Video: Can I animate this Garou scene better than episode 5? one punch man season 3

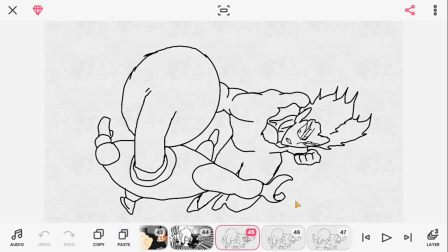guys, it's done. Just 6 frames, I think. So 1, Garou punches.
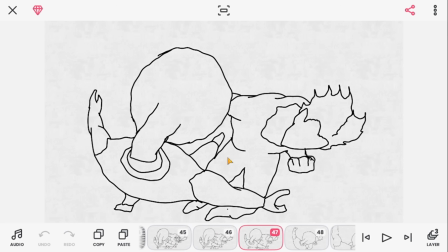2, brings him a bit closer. 3, closer again.
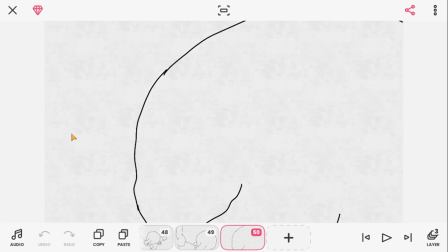Boom, really close. Boom, really really close, and then boom, it's in your face. So like 6 frames. Boom, but in animation it looks a little weird, I won't lie. Even here, it looks like it skips a frame. Hold on, I need to fix this. Hold on, hold on.
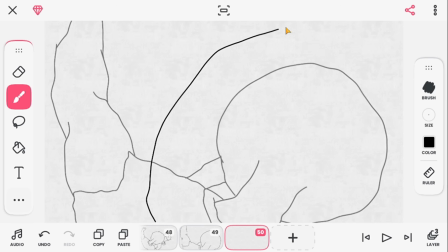I think it would be like that. Yeah, that looks better. It doesn't look like it skips a frame then. Yeah, I think so.
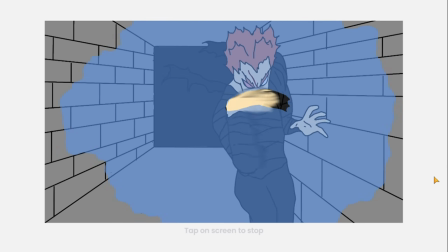But look, animation is kind of fast. It's a little fast.
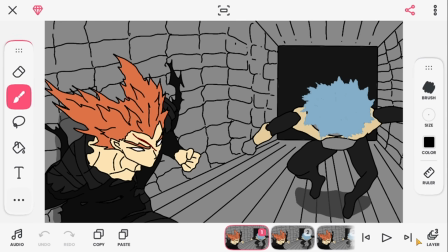Yeah, so I'm going to put this in 2s or 3s just to make it obvious that Garou punched bro.
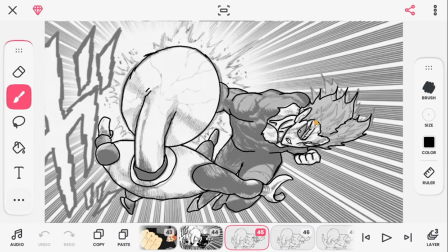Like, especially here, might add extra frame too. But now I just need to add the detail, which isn't that much here, so I should be okay. But again, I'm just going to do the detail off camera because you guys know what I'm going to do. I'm just going to add the cracks to this guy's mask.
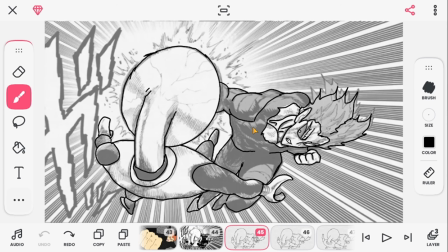I'm going to color, and I'm going to add the strips on Garou's clothes,
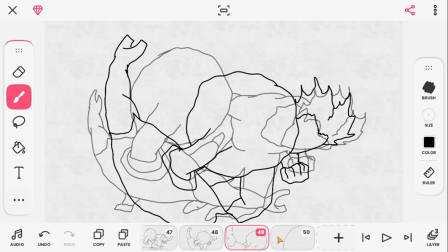maybe some stuff in his hair, and add facial expression to his attacks.
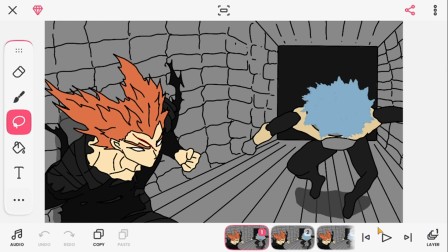That's all. Alright guys, I'm finished with the detailing stuff.
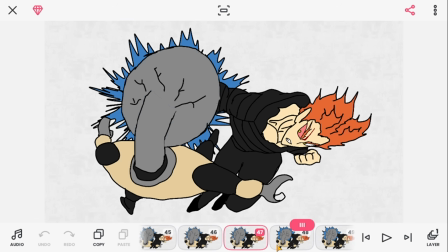Yeah, it's a bit weird to end on, but here we go. This is it. Boom, I added a zoom, so it starts off like this and then goes like this. Just more of an impact, as you can see. Boom, impact, boom, impact, boom, impact. And I also added the little zoom, as I said.
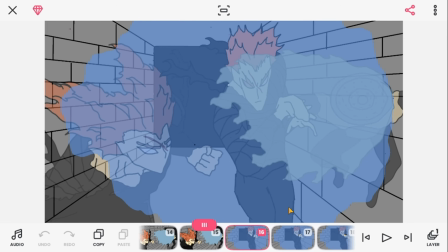It was hard to do this since I had to make 3 separate layers zoom in at the same time.
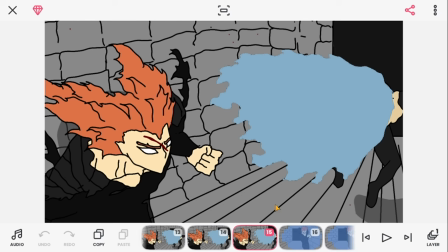So yeah, but I added 2 zooms, 1, 2, and then go straight into this.
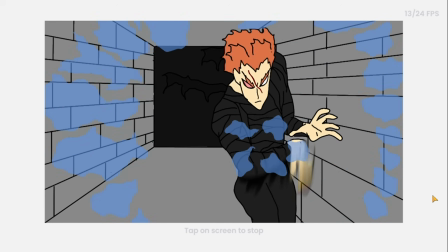So yeah. So we have our zoom. Flows a bit smoother now.
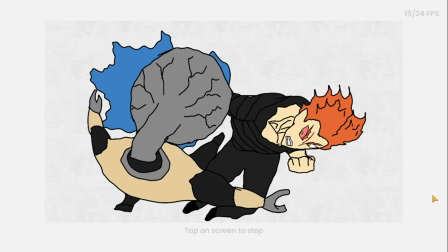Now everything flows a bit smoother, so that's good. Really, really good.
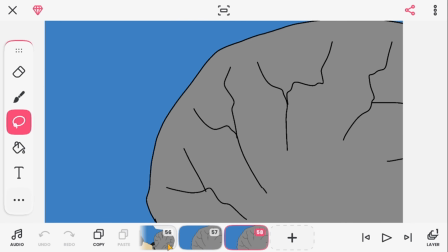So we're gonna go straight into our next scene, but I forgot we actually have to do the background.
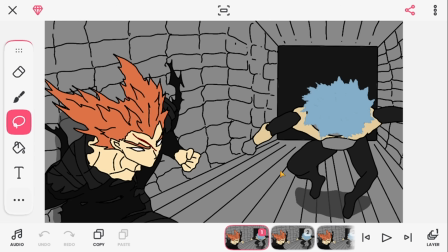Gee, drawing this was not fun. I won't lie, not fun.
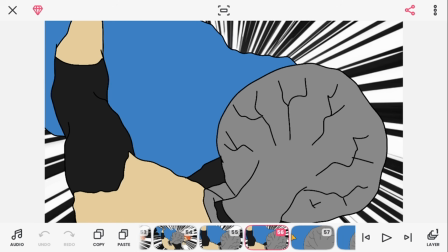Alright guys, we're here and everything's colored in. I managed to get the speed lines.
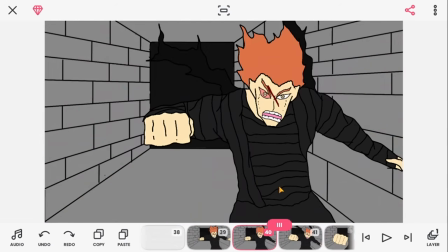Don't ask how I got these speed lines. Well, you can.
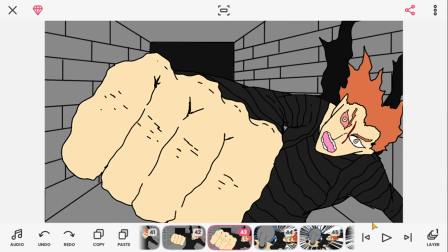I downloaded it off Google and then put it in layer 1. And then basically just turned it away so it looked like it's moving, but it's the same image.
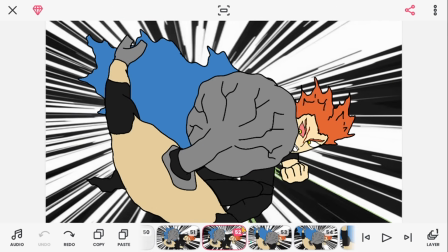But I turned it in a way every image so it looks like it's moving. So let me play it for you.
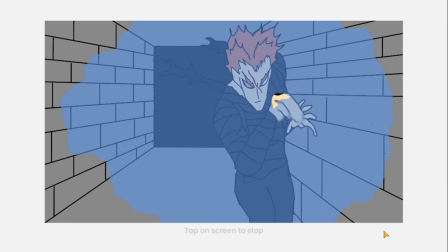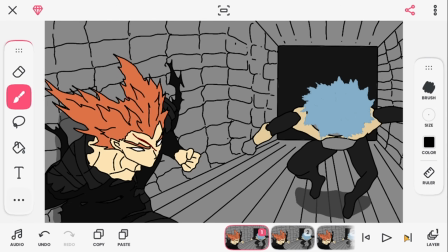There you go. You guys tell me if it looks good or not. Luckily, it's very easy to remove if it looks bad.
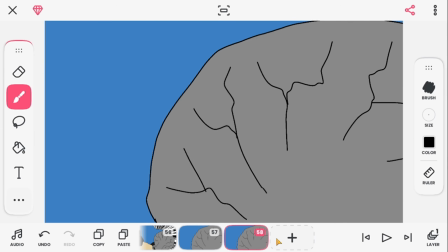So tell me if it looks good or not in the comments. I can change it, I guess, but I just don't know what background to really put.
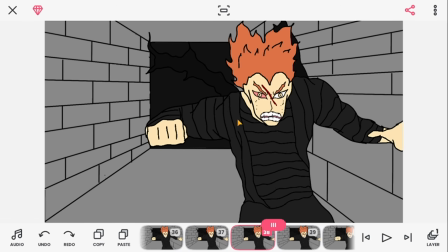Because if I put the background that's here, I don't know if the background would be moving as well with this punch.
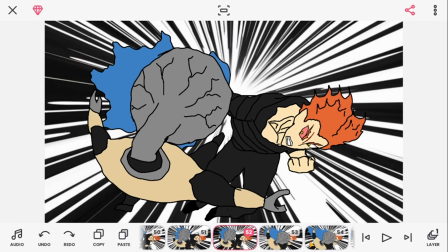It doesn't really look like it would be moving, but I don't know.
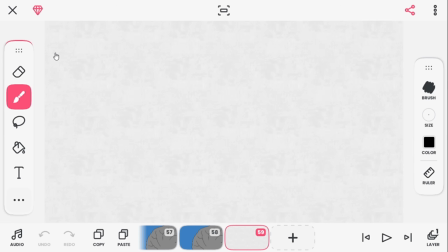So yeah, I'm gonna go on to my second image. Alright guys, here's our next frame here.
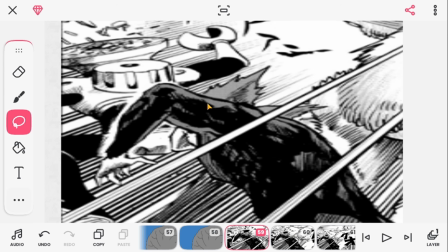This isn't the entire frame, but this is what we're gonna start off with. So basically this, then it zooms out, and then it zooms out again. Basically, so this is what we're gonna do. So we're gonna animate this, put it in maybe 2s,
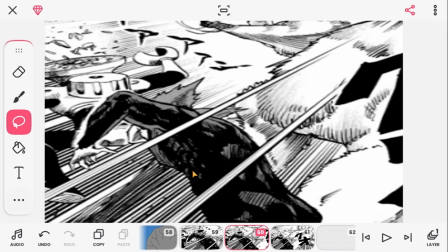and then this again in the other 2, and then it's gonna zoom out to this.
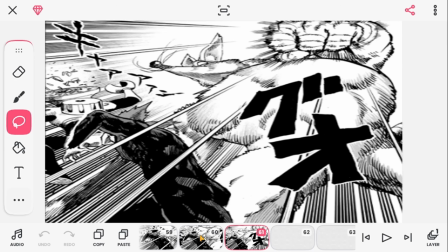Maybe our other zoom out would really work here, because